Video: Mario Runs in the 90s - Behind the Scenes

Hey LEGO and retro fans out there, it's Andy on set, and today I'm going to go behind the scenes for Mario runs in the 90s too.
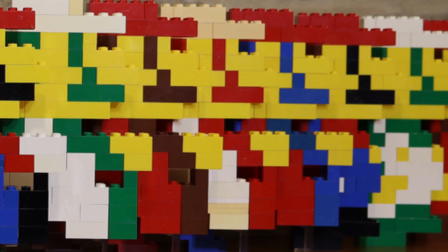Mario runs in the 90s kind of happened at the most interesting time of life, I'd say. A worldwide pandemic, me losing work, going back home to my parents' house to quarantine for 14 days in one room, and not knowing what to do. As I opened the closet over there, I saw all my old Legos sadly broken and tucked away like they were lost puppies or something equivalent to that nature. And I thought, you know what, I'm gonna have to do something about this. I'm gonna have to rebuild them. Yeah, Mario runs in the 90s too kind of just happened. Nah, just kidding. A lot of time and effort went into it, and a lot of factors.
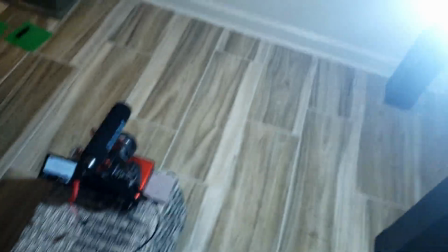(0:54)
This is where I'm actually filming it, for the most part. Right here, really easy setup.
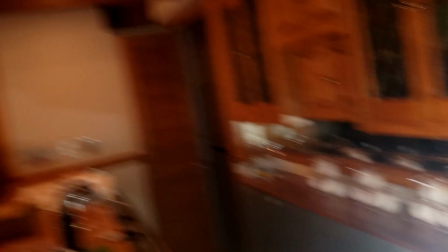(1:01)
I used about 3 lights and then the lights in my basement, basically.
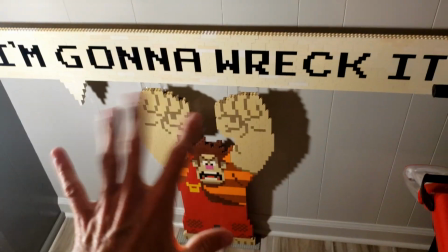(1:05)
It was not that bright down here, so the fact that I could get like some good shots in this area here because like the white and
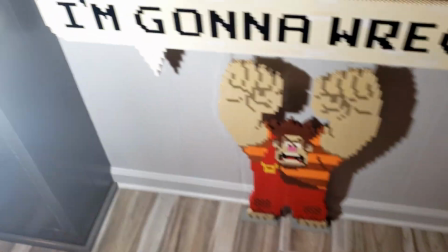(1:12)
reflectiveness of the wall and the floor made it a little bit nicer
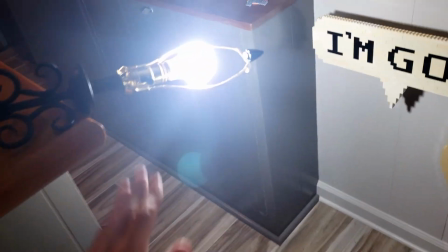(1:17)
visually in the pictures. But I had this bright lamp, one bulb.
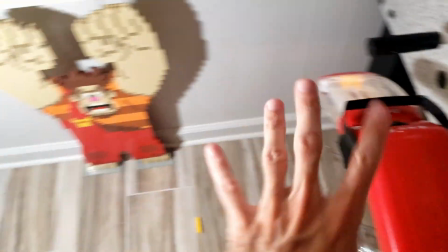(1:22)
I had this little moving lamp here that I could place around on the floor or anything closer if I want a specific area lit,
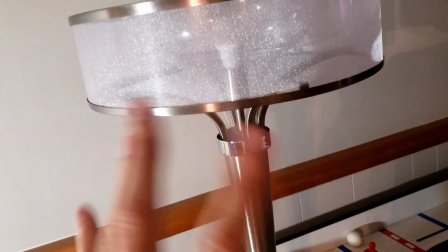(1:31)
like in the corners of the Perler Bead builds. And then this lamp was just kind of like ambiance, like in the area, just to have another lamp that's prettier.
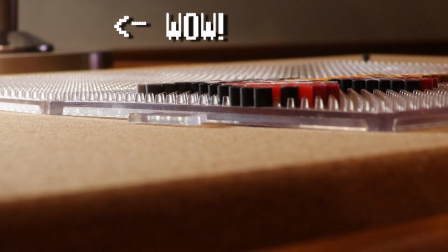(1:38)
And it's actually in a couple of the shots because the base looks nice. There was a lot of pictures taken. That takes time. Sometimes you need a little snack. Not this though, this will break my teeth.
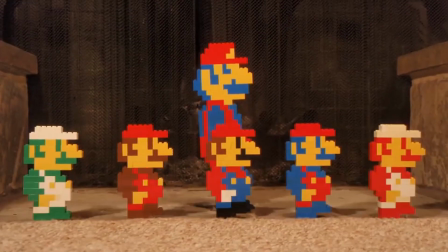(1:58)
In Mario Runs in the 90s, the original, had a very shaky camera because I had to keep pressing the button, but this one,
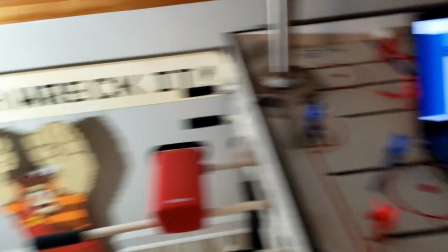(2:05)
I had an external remote, aka my laptop, so I could have really nice quality photos.
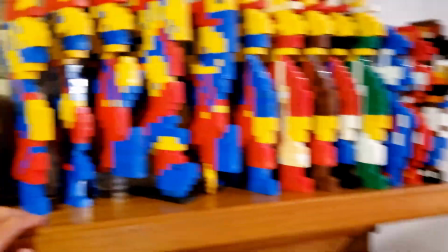(2:11)
Some of the running poses that you see in Mario Runs in the 90s too are actually just these 3 poses,
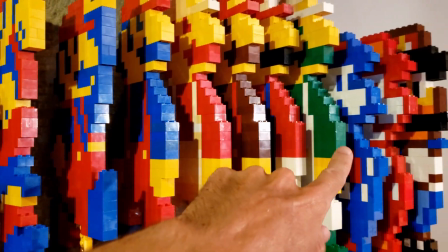(2:17)
and I changed the color palette to match Luigi, Fire Mario, Overworld Mario.
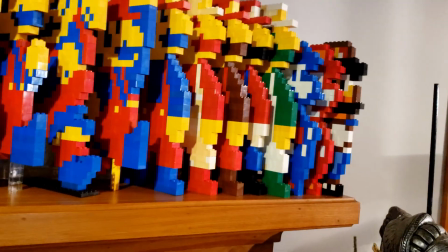(2:25)
Actually, I didn't even do New Old School Mario because I really didn't want to deal with that. I like the 4.
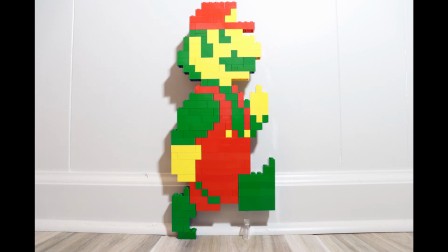(2:29)
But it was these same 3, and then with a little bit of editing magic, I made it look like 4 were there.
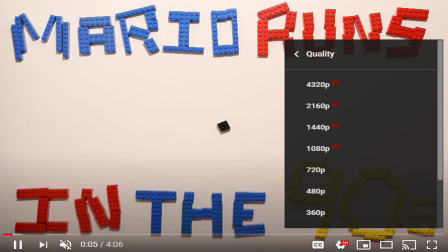(2:37)
You can watch Mario Runs in the 90s too in 8K. There is no reason why you need that, but you have it. There you go. Watch it in any kind of format that you like, but it is much better format than the first one. I know people are going to make fun of my setup here because I do not have a lot of my equipment. A lot of my equipment is over in California and I'm in Pennsylvania right now.
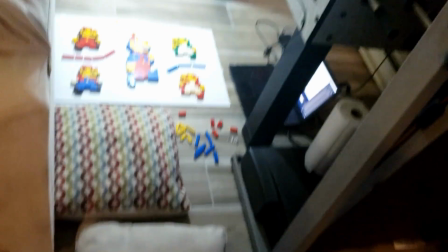(3:05)
And I have a setup here,
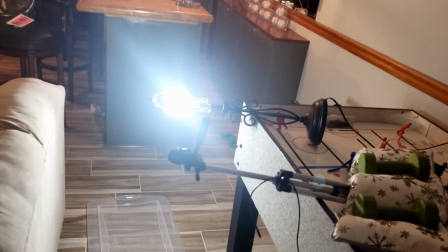(3:08)
just a white poster board and a lamp hanging off the side of my hockey table.
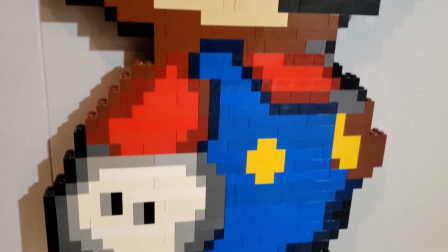(3:15)
I'd say about all the Lego bricks and my production equipment, it costs around like $4,000 to make this video.
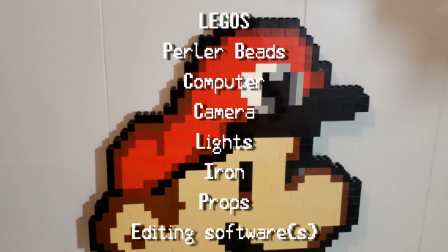(3:22)
Maybe even a little bit more. And I have some really crappy equipment. I don't even have my good equipment here.
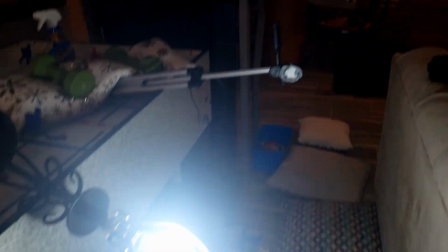(3:28)
That's why I'm using a lamp and a bad tripod with weights.
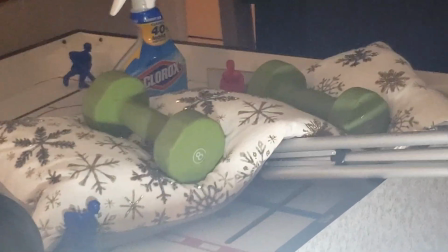(3:33)
Make fun of it if you will, but this is what I got right now.
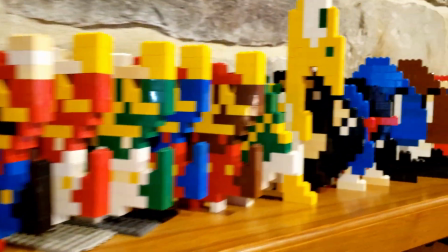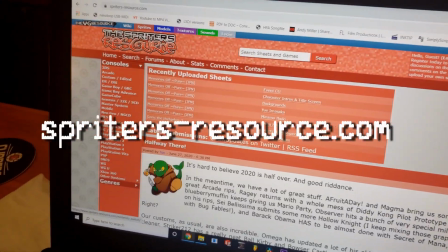(3:45)
So we come to Spriter's resource here for a lot of the designs because it literally, this site is great.
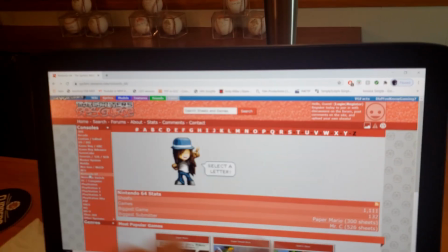(3:52)
It just takes video games themselves, breaks them down into PDFs or JPEGs.
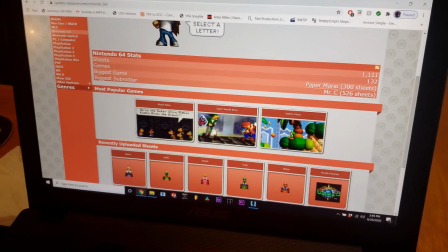(3:59)
They're very clear and very easy to see the pixels, so I can just remake them into Legos.